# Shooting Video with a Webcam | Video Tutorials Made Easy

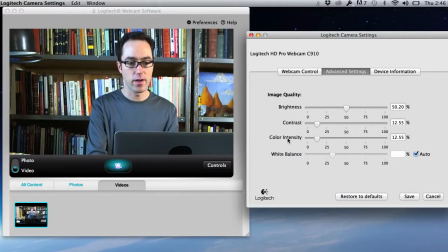You don't need to worry so much about the brightness, contrast, color intensity because most of those settings are going to be fine. So I actually like this tighter frame a bit because, well, it focuses a little bit more on me. So I'm going to keep it at 2 times zoomed in, and I'm going to move the camera shot over
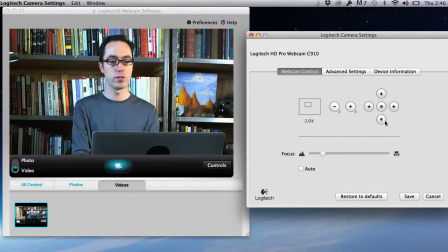this direction just so I'm a little more centered in the frame, and I can adjust myself as well to make sure that I'm centered.
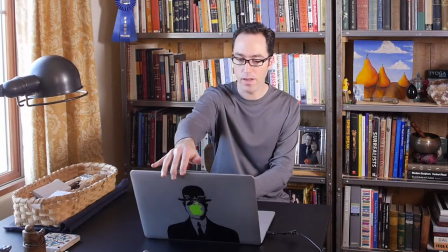If I didn't want this halfway in the shot, I could just close it down.
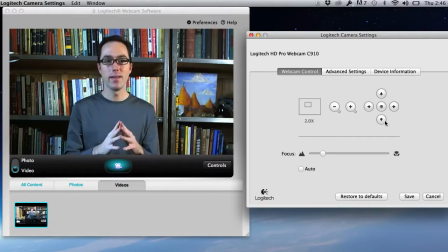Now that I have my camera settings the way I want them, I can talk into the camera and not have anything else in the frame that could potentially be distracting.
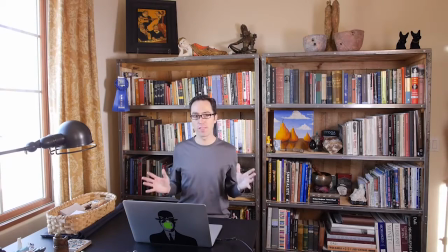Now, let's take a look at another possible way I could transform this room if I wanted to change the look and feel of it. For example, this bookcase is really nice,
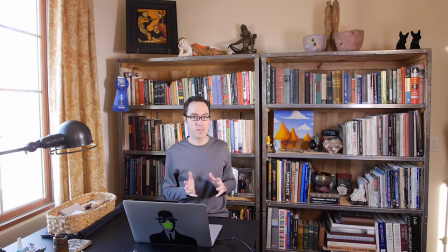but it also could potentially be distracting to my viewers because, well, while there are interesting books on it, it's very close to me. It's not separated as much as I'd like it to be. So instead, it might be better if I didn't have so much
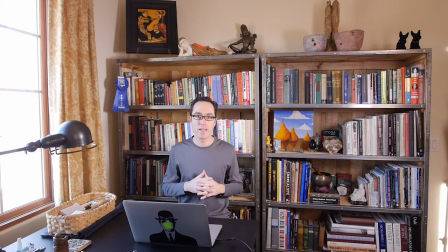behind me on a bookshelf and instead had a more neutral, minimal background. Let's take a look at how I could do that. For this example, I wanted to transform the background to give you another option if you're shooting in a confined area. And in this case, having the bookshelf behind me as my background is nice, but it's also really close to me, and so all of the book titles are going to be just as much in focus as I am. Because there's no separation between me and the background, what I don't want to have start happening is people watching my video to start looking at the titles of the books on the shelf or checking out the accoutrements that are sitting there.
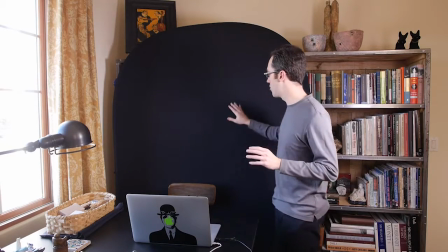So to provide a more stark, neutral background, I've chosen the collapsible black screen that I showed you as a backdrop.
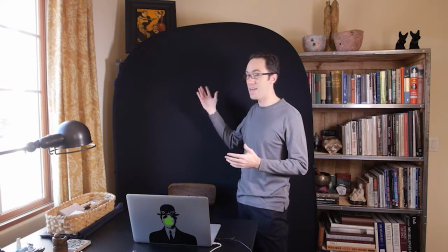In this case, it's perfect because I don't need to hang it from anything. I just propped it up against the bookshelf.
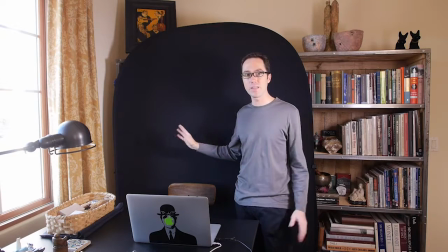And in this case, I'm using the black side because I don't have room for a lot of additional lighting to light a background. Plus, it's so close to me that the black is really going to be easier to use.
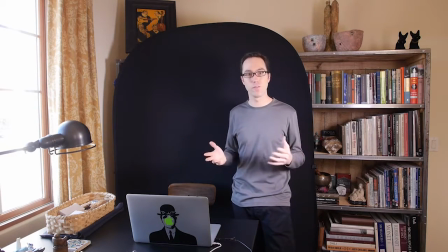Of course, if I had other colors, I could choose from those.
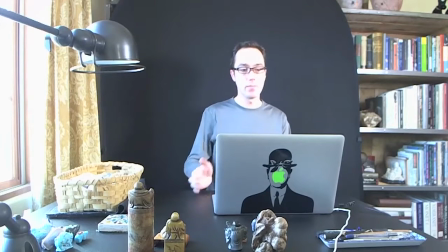Now, I am still going to have to make some adjustments in my shot because, as you can see, I had a much wider shot set up.
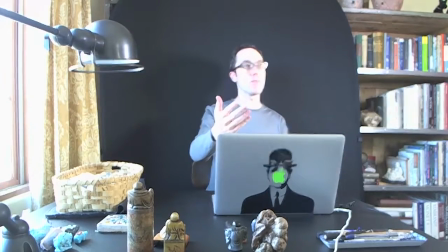And I could reposition my webcam if I wanted, but in this case,
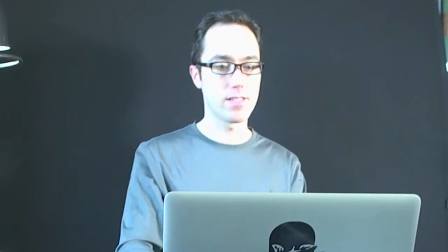I can just crop it once, and now I pretty much have a good shot.
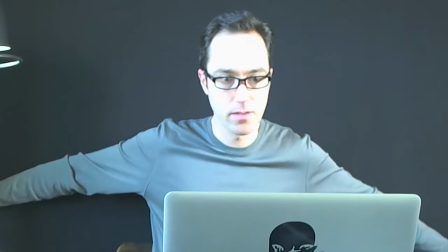I just need to adjust this a little bit and move this lamp out of the frame,
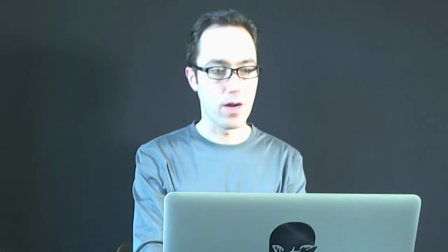and I'll focus my camera properly so that I am in focus. Now I'm also a little bit blown out, and I could change perhaps the brightness of the screen,
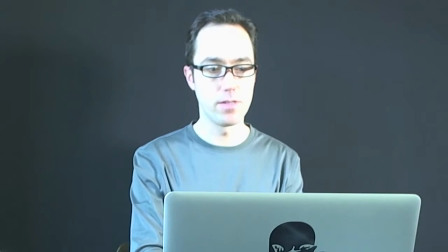but what's easier to do than to deal fooling with that is to just close
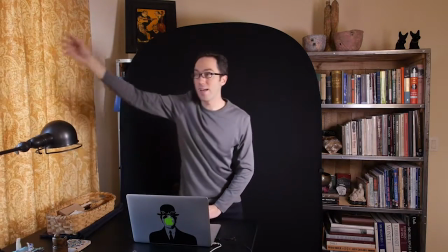this curtain, because I have the option of doing that.
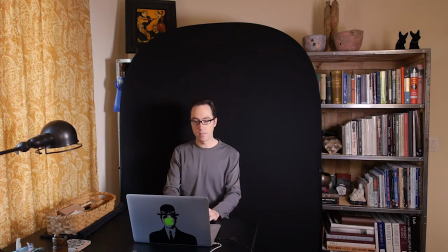Doing that is, well, it's going to bring a little bit less intensity from the light through the window.
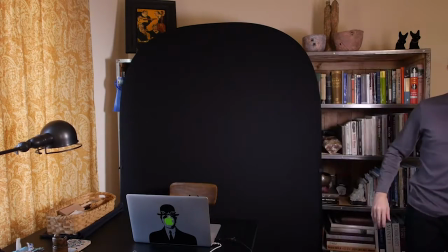And the other thing I can do is either, well, I'll start by turning this off and see how this looks, but I could also just lower that.
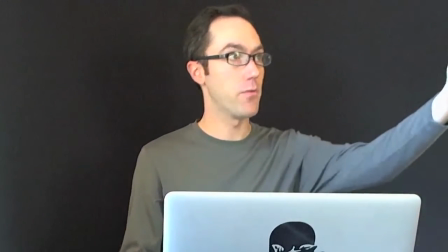Now, right now, all I have lighting me is fill light. I have a light from this window over here and light from this window over here.
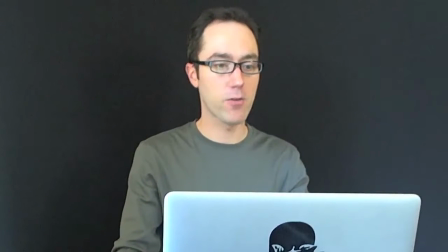So you see that I'm getting some noise in the background, that grain.
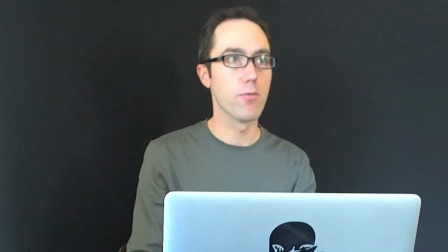And the only way to get rid of that is to add more light.
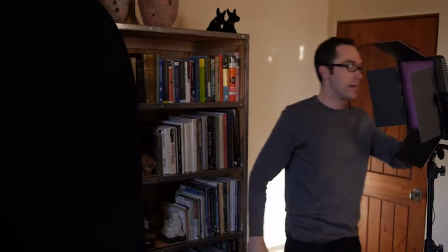So I am going to turn back on my LED light here, but I don't want to light the background.
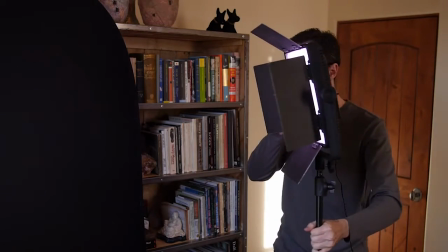So I'm going to move it closer to me in this case, and I'll turn the brightness down a bit.
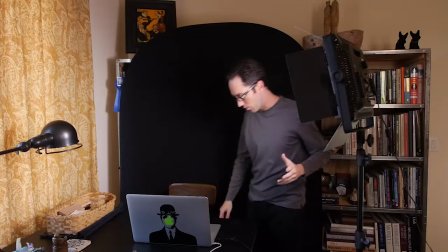Again, it's an adjustable light, so that helps.